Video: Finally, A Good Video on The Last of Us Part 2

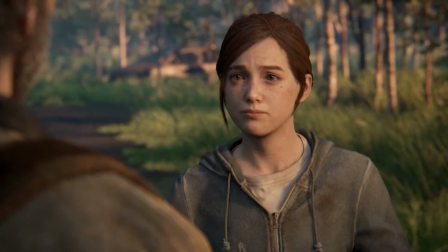81:55 There is no honor found in retribution, with Ellie furious at Joel for being disingenuous,
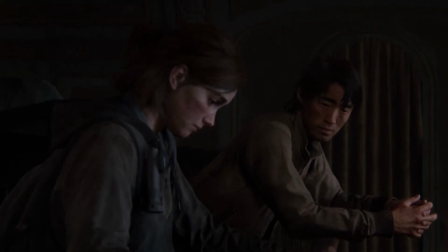82:01 even though she later does the same thing to achieve her own selfish goal.
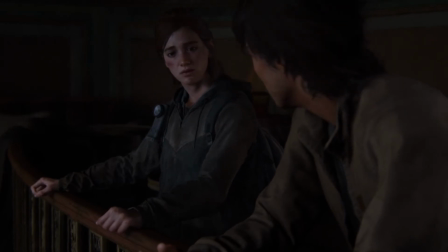82:06 But I can't just leave Tommy. He's out here because of me.
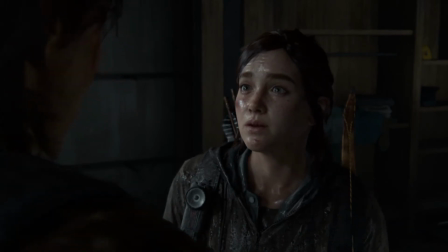82:11 He can take care of himself. Jesus Christ.
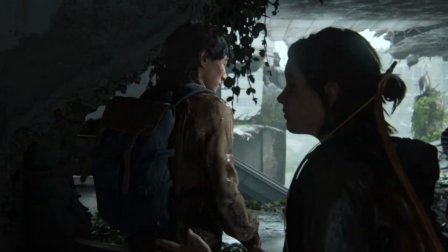82:16 The best way to help Tommy is to go after Abby.
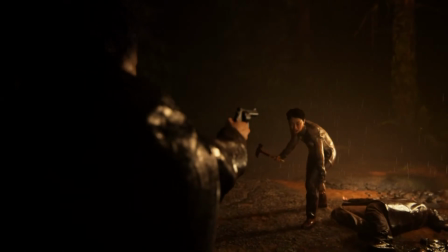82:20 But there is pride in the selfless protection of others, which we see in Abby's arc.
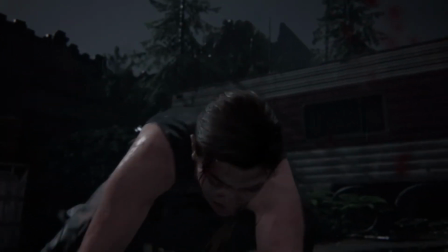82:26 Look at the framing when Abby kills the Ronda Rousey Seraphite, her strength on full display as a tired Lev and Yara walk into shot.
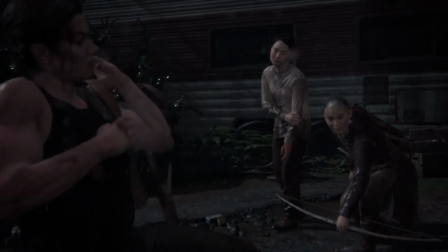82:35 The cycle of protection turning as these characters begin to realize how much stronger they are as a unit.
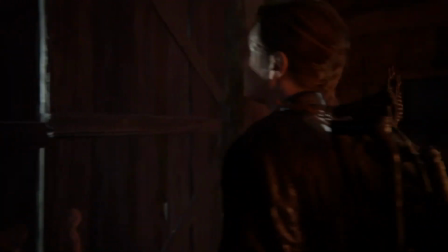82:42 This development culminates when Abby reaches Lev and Yara's former hut, finding a scared and wounded Lev alone in the corner.
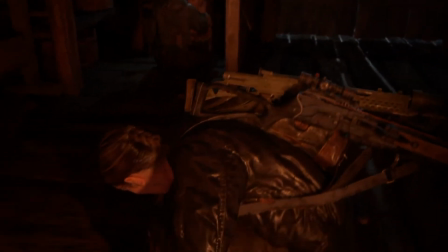82:51 While Yara comforts her brother, Abby picks up his bow and hands it to him with few words spoken,
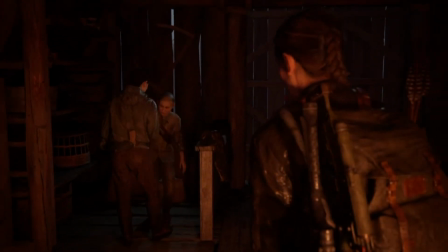82:58 symbolic of the protection he requires.
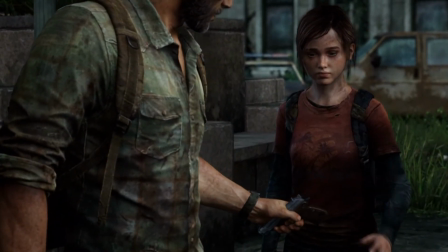83:00 The moment is reminiscent of Joel and Ellie's relationship in the post-Pittsburgh stages of the first game.
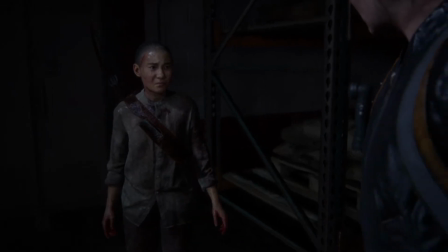83:07 I believe this is when Abby comes full circle, with the on-the-nose "you're my people" moment confirming her standing to the audience.
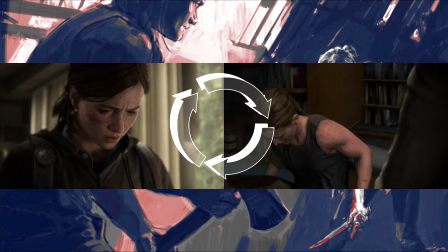83:16 The different points Ellie and Abby are situated on this cycle complement each other in the interwoven narrative,
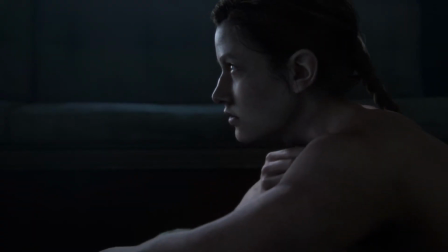83:23 and deconstructing this cycle allows you to understand the unspoken reasoning of the decisions the protagonists make.
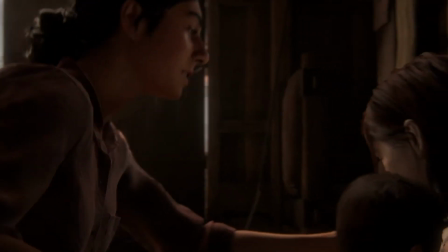83:31 During my first playthrough, I thought the game would end after Ellie's panic attack at the farmhouse,
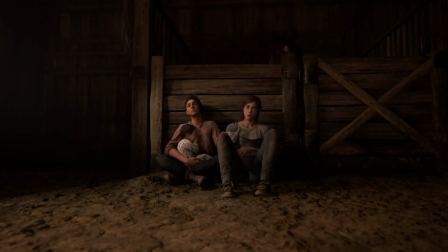83:38 complemented by a rare wide shot of the two characters before cutting to black. But perpetual trauma is not where the cycle ends. It is what fuels the cycle.
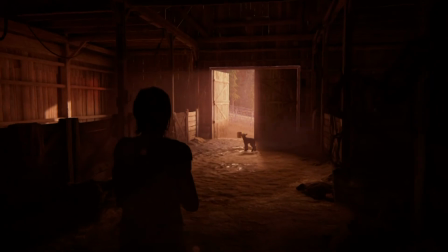83:50 It was inevitable Ellie would hunt Abby again because she lacks that feeling of protection in her idyllic lifestyle.
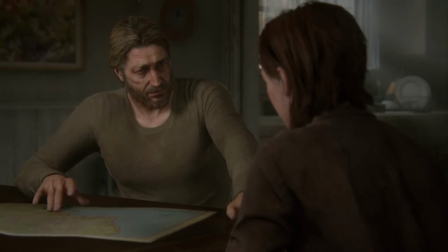83:58 Tommy just gives her the information to facilitate her mission.
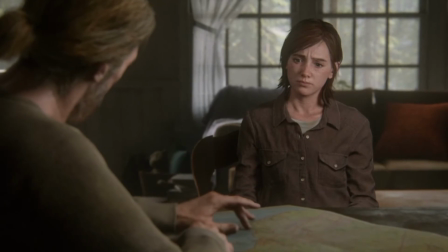84:01 The look Ellie has as he discloses the information shows she knew straight away that she'll leave to find her,
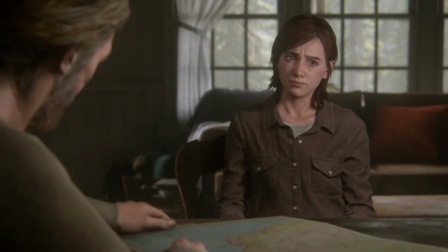84:09 mixed with the sad realization this will cost her relationship with Dina.
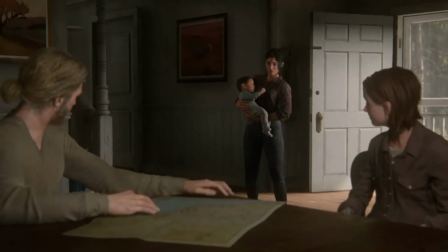84:13 It's only after Dina rejects his proposal that her expression changes.
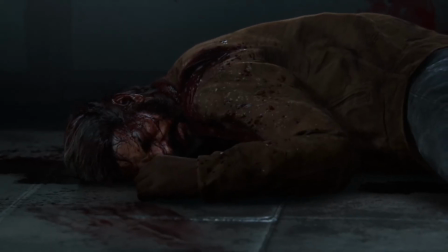84:19 The cycle of protection is problematic because it is advanced by violence and trauma before achieving a sense of love.
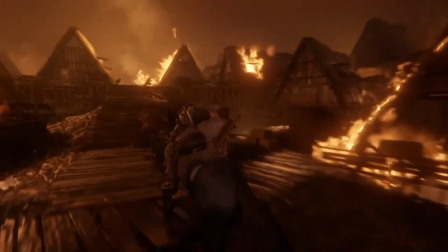84:27 This feeds into the theme of tribalism that I haven't touched on because it's quite
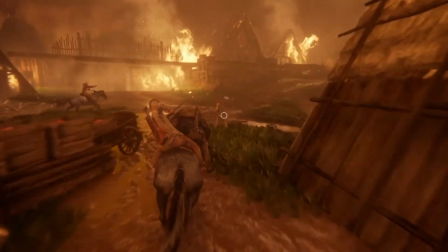84:33 self-explanatory and isn't as prevalent as the themes discussed.
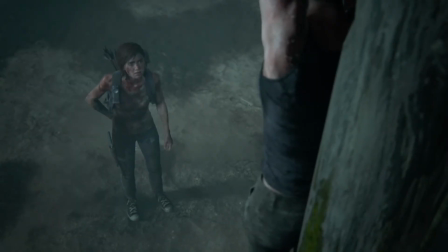84:37 But Ellie's cycle is unique because without finding somebody she can care for, as opposed to being cared by Dina,
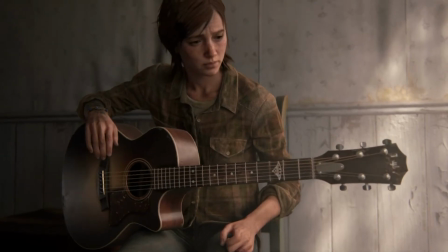84:44 she has the possibility to fall into a much deeper chasm of interior emptiness.
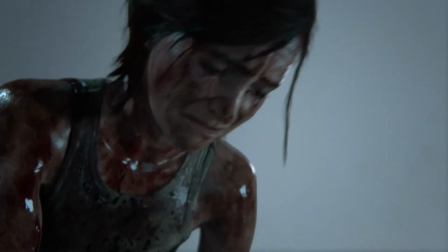84:50 By sparing Abby and perceived to be ending with nothing, she can begin to move on with her obsession.
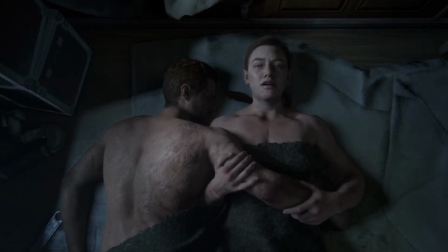84:57 As we see with Abby, killing Joel didn't end her nightmares and instead costed her more.
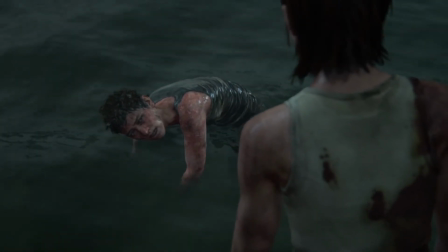85:03 In Ellie's realization of her destructive journey, she not only saves Abby and herself,
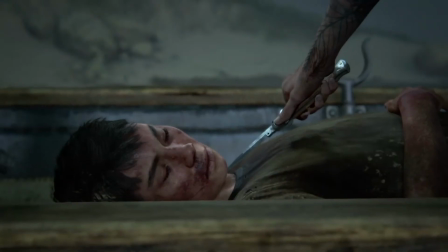85:09 but the kid she also threatened as a byproduct of her destruction,
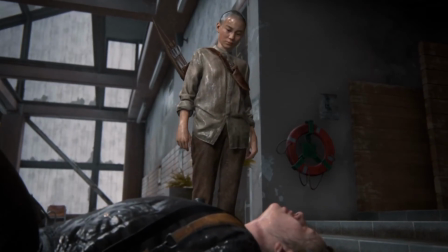85:14 with the suggestion being that Lev would be subject to the cycle of protection and seek revenge on Ellie,
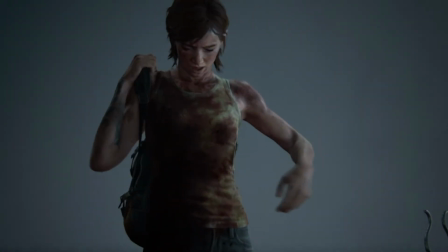85:20 if he was to survive.
How right you should kill with a knife.
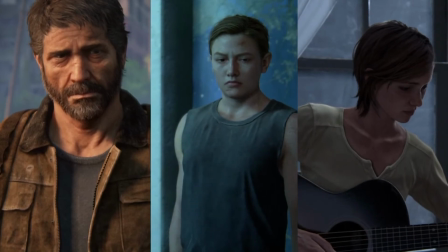85:26 There is the sense that the cycle of protection is over for these characters, now that Ellie has broken away from its destructive nature.
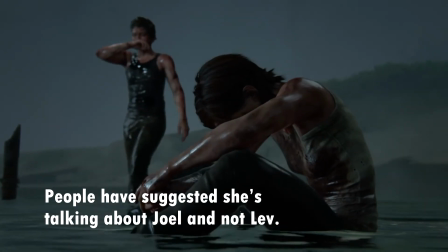85:35 Oh. Just take him.
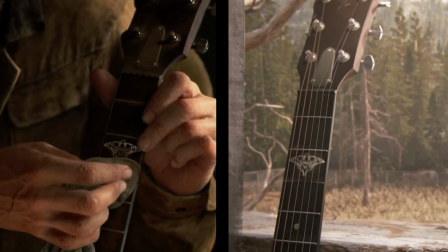85:41 Even though the game carries a feeling of circularity in its opening and closing shots,
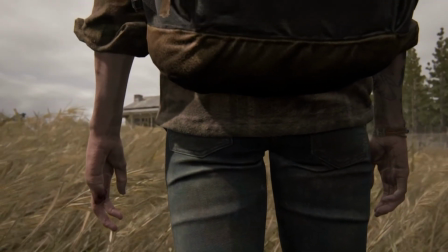85:46 we are left to consider the repercussions for Ellie as she searches for a new purpose to fight for.
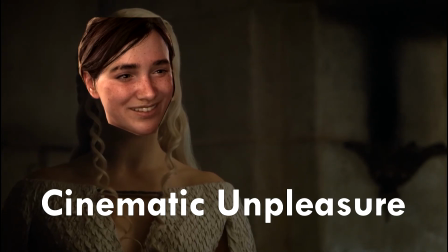85:57 I'm not going to stop the wheel. I'm going to break the wheel.